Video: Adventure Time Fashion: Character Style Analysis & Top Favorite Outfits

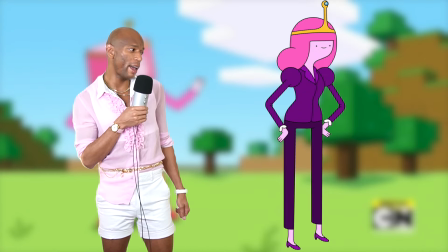1717s
I'm loving the kind of power suit essence or vibe from this one, and the color choice is excellent.
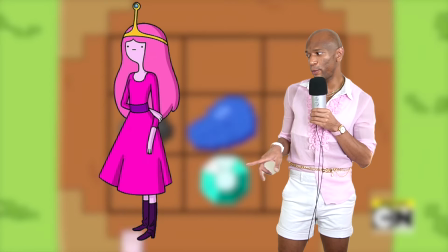1724s
Top favorite look right here, that dress silhouette, I said it before and I'll say it again, is it for her.
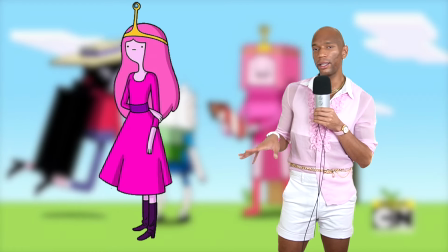1730s
But this one has a little more pleat, again some tall purple boots, love it.
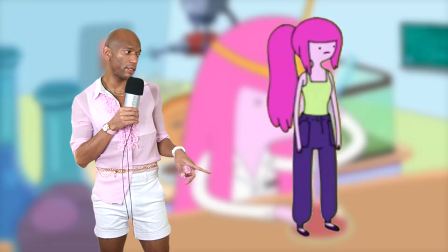1735s
I like this one for another casual outfit because it's just very cozy, extra laid back,
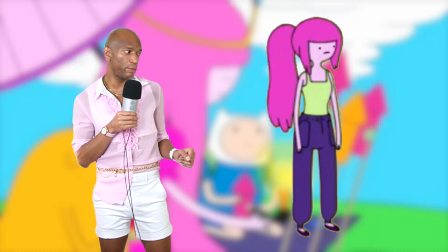1743s
doesn't have to try very hard, but the color choice is good for her.
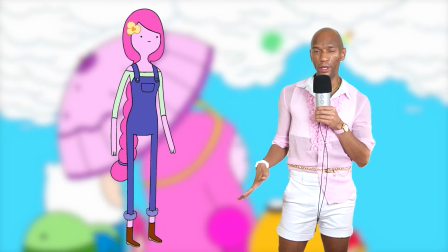1747s
I think this is a nice contrast to the overalls outfit that Marceline had.
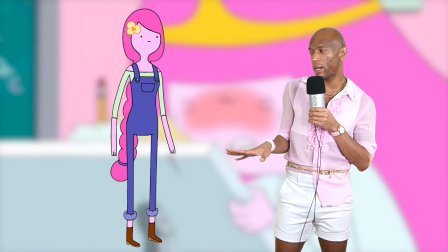1752s
This one feels cuter, also a little more covered up, but also just like kind of love the shoulderless moment too.
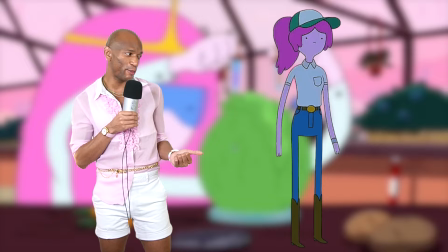1758s
This look is also very Marceline, but still feels feminine despite how rugged it is,
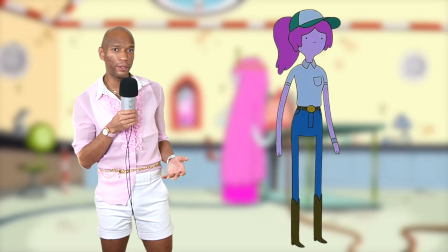1765s
and even with the incorporation of a hat, it still feels bubblegum. I think Marceline wore the sweater better,
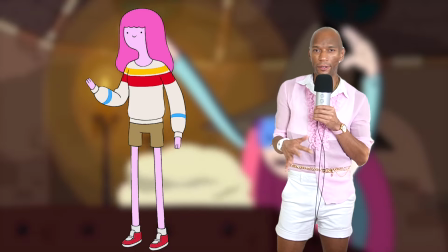1771s
but this is also a nice different change in color palette and some items for bubblegum.
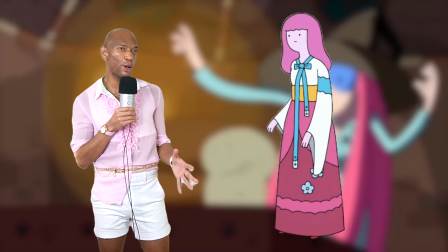1778s
Love this. We're getting some cultural infusion into the design.
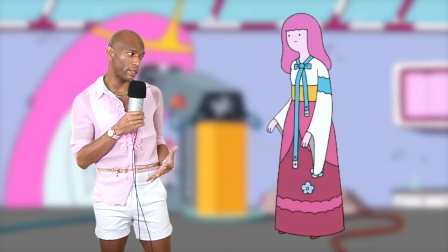1783s
Much more elaborate than what we typically get from her other dresses. Definitely doesn't feel flat, feels nicely decorated and colored.
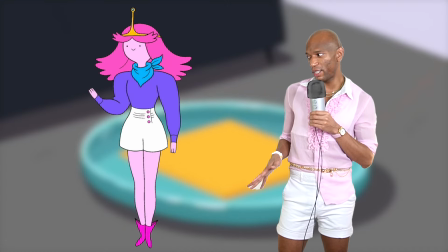1791s
Another top favorite, this is just bodybuilder bubblegum.
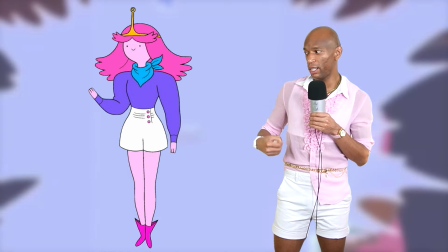1795s
Like, I don't know what this is, but she just looks more built, more solid. Loving the silhouette and structure of the clothes.
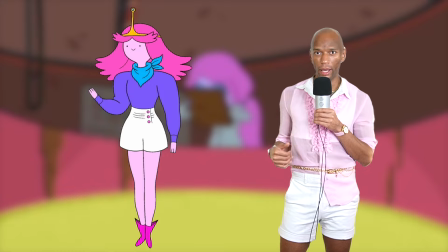1803s
Love the boots, love the sweater and the scarf around the neck. Coming through with another chic corporate moment.
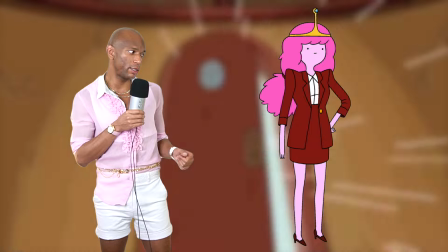1809s
Loving the red on her. This is just asserting more of that authority and power.
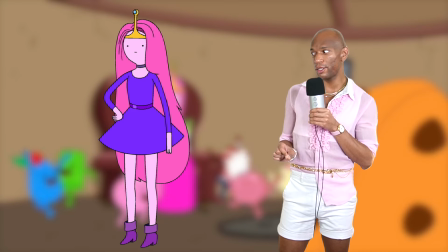1814s
Love this look. A subtle change to the hair, which I honestly think makes a difference here.
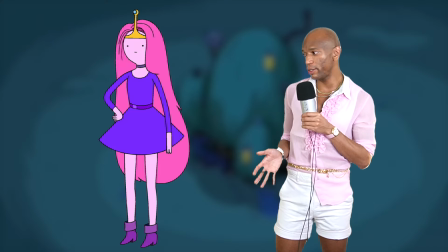1819s
Loving the purple color of the dress and just once again a different
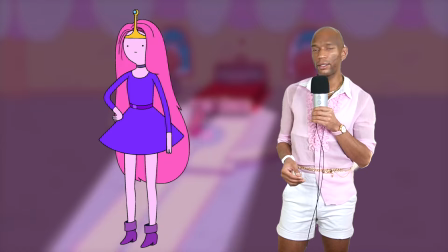1824s
silhouette just with the bell of the skirt and some slightly different colored boots, which just rounds this out perfectly.
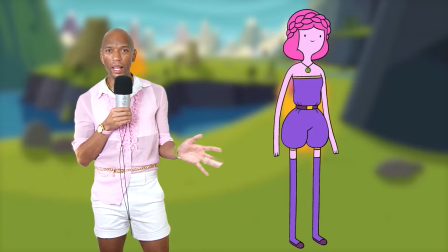1831s
Another nice new silhouette. Purple outside of pink is obviously her color.
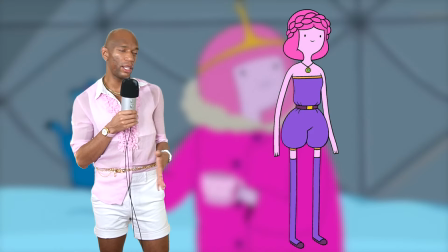1836s
Just really love the whole thing, especially the tall boots.
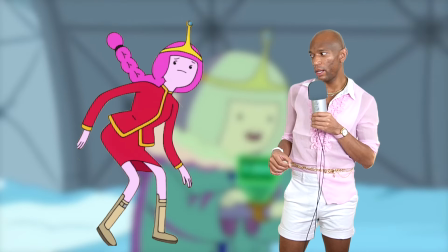1840s
This is kind of similar to that red power suit, a bit more flat and just gives a different vibe.
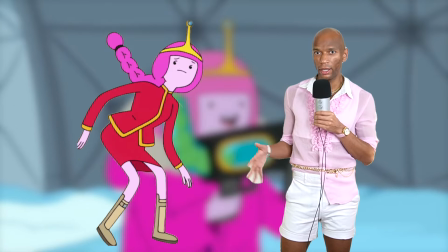1846s
Not as strong, but it's still a nice look within Princess Bubblegum's repertoire.
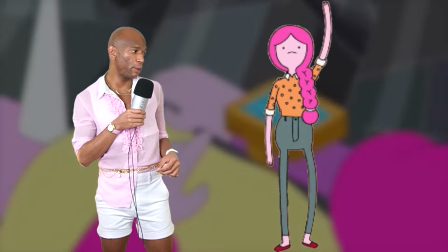1853s
I like this one too, another pedestrian moment, but I like the shirt especially.
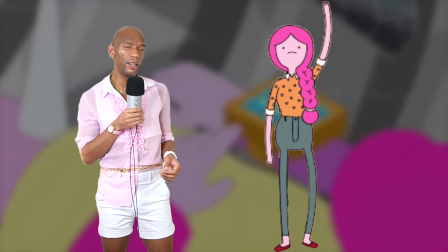1858s
Interesting almost texture and pattern as well. It works. This is also another cute overalls moment.
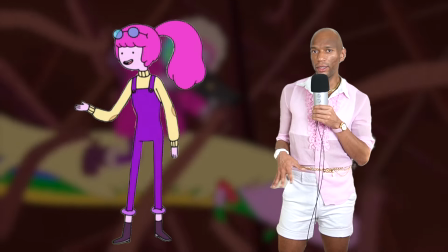1866s
Loving purple's her color,
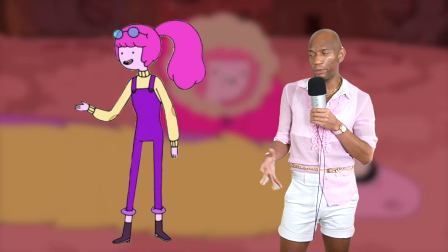1868s
but the yellow shirt is a nice contrast to that purple and just brings more life and energy to the look. Having reviewed their favorite looks, I do want to quickly touch on some of their style expansion within subsequent media following the conclusion of the main series.
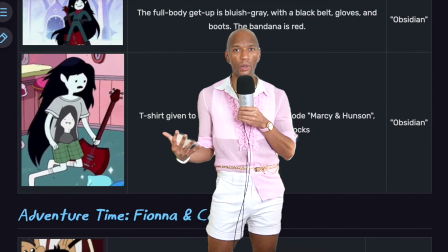1885s
Within the spinoff shows, Marceline's style has definitely continued on a more, I would say, experimental, but even in some regards, flamboyant direction. Within Fiona and Cake,
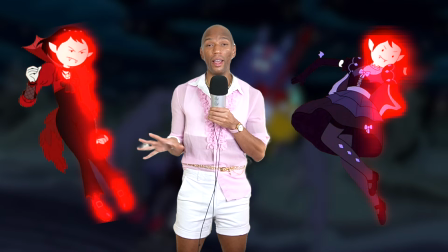1897s
there's at least two costumes that are like, whoa, and I think are much more elaborate than what we've ever seen her in,
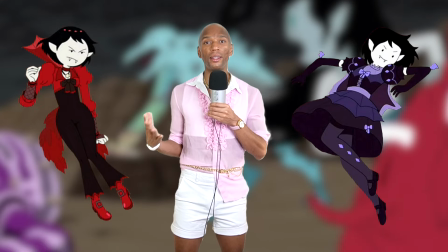1904s
and also play up certain colors that might be a bit more bold than what she usually dabbles in.
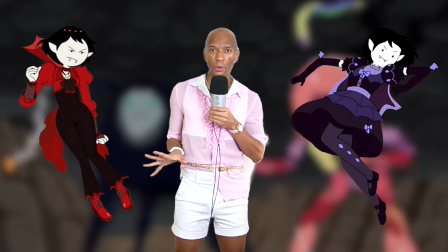1910s
Either way, I feel like we're breaking out of some of that muted territory that the majority of her outfits had within the main series,
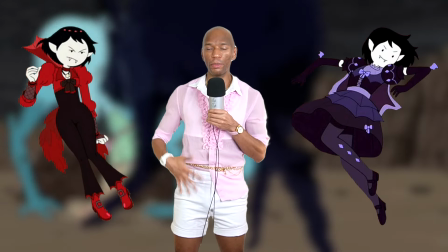1919s
and we're getting a little bit more playful, a bit more personality.
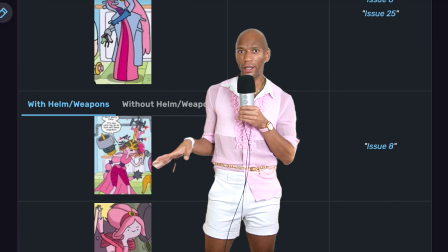1922s
And then as far as bubblegum, I don't know how prominent Marceline is in the comics, but with regard to this wiki that I found, thank the Lord, by the way,
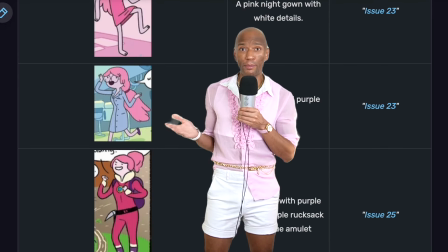1929s
she's getting spoiled within the comics.
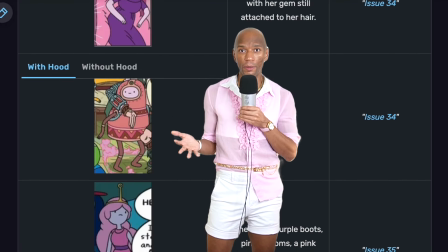1932s
Like, we're getting so much diversity in Princess Bubblegum's style, whether it's costumes, day-to-day outfits.
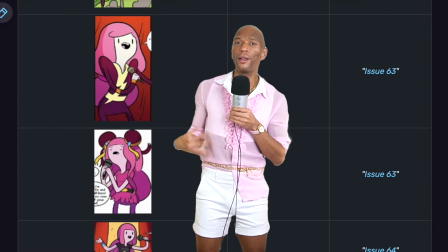1940s
We still get some of that personal uniform that is true to her character, but there just seems to be a bit more playfulness and fun within the full
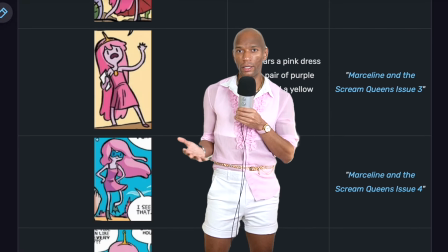1949s
scope and range of style that she's able to embody and branch into. Thanks for going on that adventure with me, exploring some interesting views of fashion and style with regard to the Adventure Time series and cast of characters.